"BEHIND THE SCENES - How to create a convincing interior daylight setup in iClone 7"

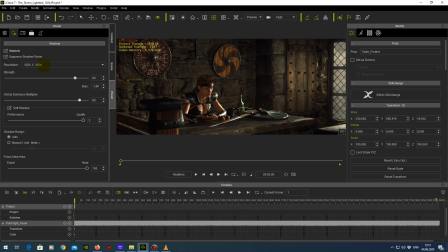As you can see here in the shadows, I have only resolution 1024 to 1024 because I have to look after my video memory. As you can see, this scene alone with this character
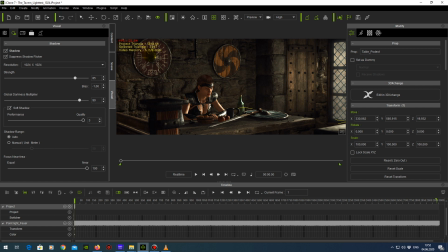takes about 5 GB of video memory, which is very, very high. So I also have to stay with the low resolution voxel mode for global illumination,
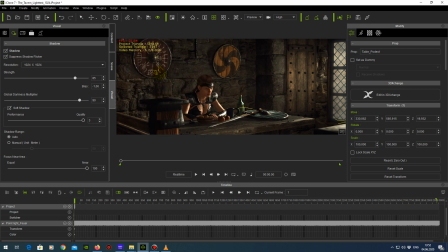because when I go to high resolution, I lose at least 800 MB of video RAM, and I can't afford this. That's the compromises you have to do when you have such a scene.
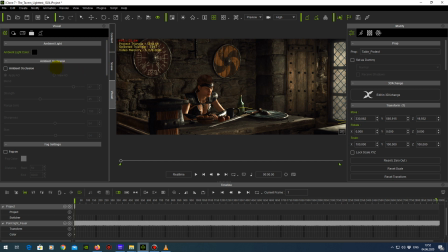Then let's go to the atmosphere, the visual tab here, ambient occlusion. It's really important. I don't think I have to say anything. Fog. I always have fog in a scene
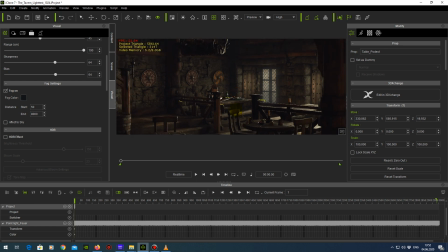because fog makes a very good lighting effect. As you can see, when I switch it on, it gives the scene a
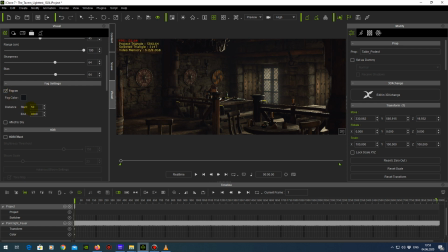small percentage of haziness. I do always start the fog on the value 50, and the end value is depends on the own on what you want.
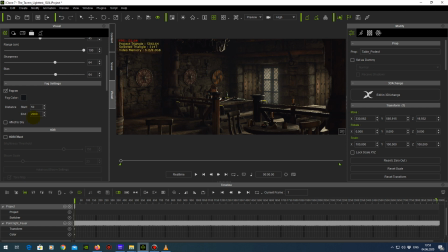If you want a very foggy scene, you do a small value, and then you see the scene is much more foggy. But I wanted
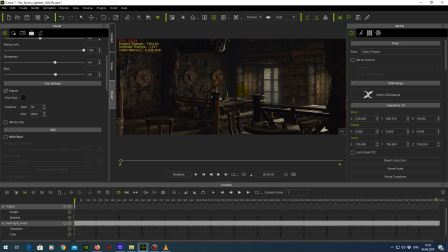this, and you can see it has a small effect, but it's not too much, but it adds something to the scene. And then HDR. HDR is very important.
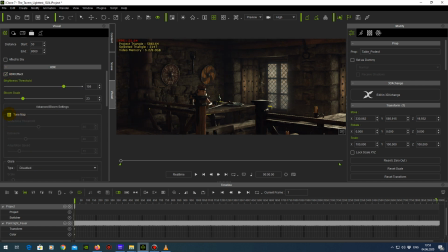So when you HDR, you see right now, I will switch off the tone map right now. You have the bloom settings where you can set up the bloom scale.
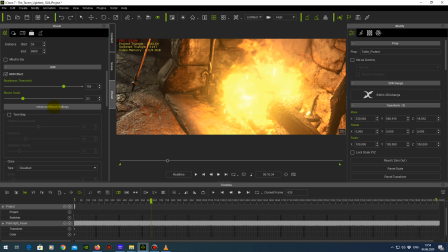There's one good the advanced bloom settings.
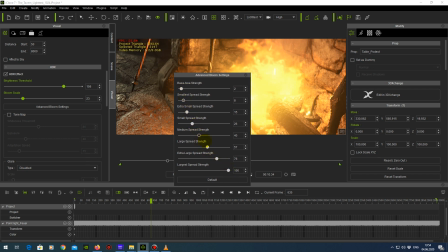You should make it like this when you want to have a big bloom effect. You want the largest spread strength very, very high, and you want the base area strength very, very low, and everything else is between them.
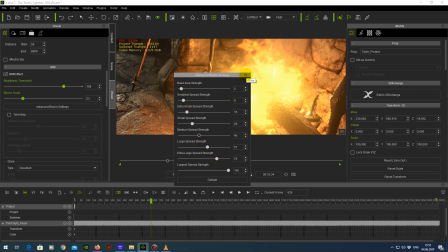And this is how you can get a very
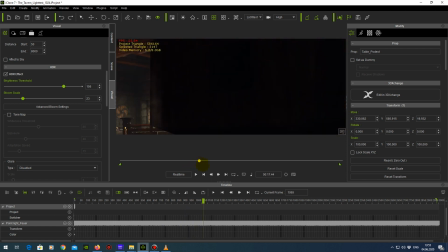wide bloom effect if you want this to happen.
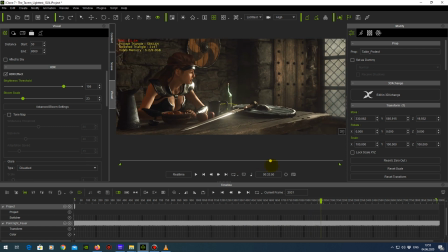So, you know, like here on this word.
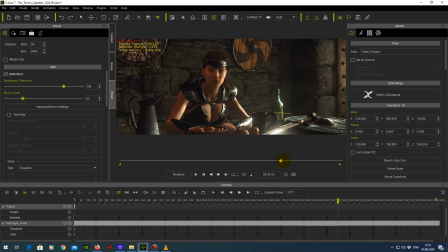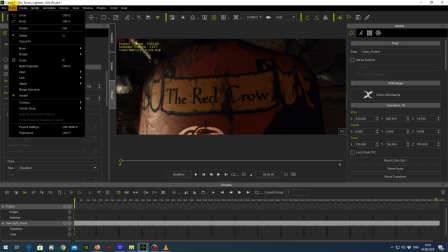You also can, you also should
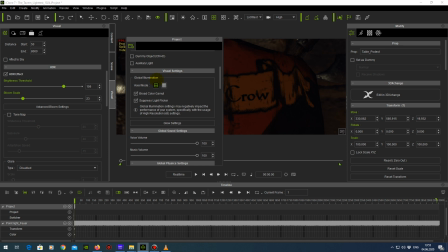go here under the global illumination, and there's also a glow setting, and I do this the same. Let's go to the tone map.
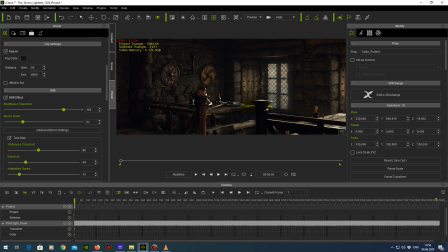Switch on the tone map, and you see, okay, the scene gets somewhat darker. So what this tone map is really useful to get
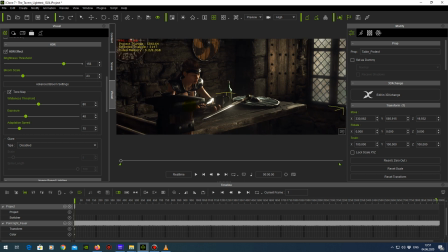to make your image stronger in brightness and contrast. And I really suggest that you use this for your compositions and for your renderings.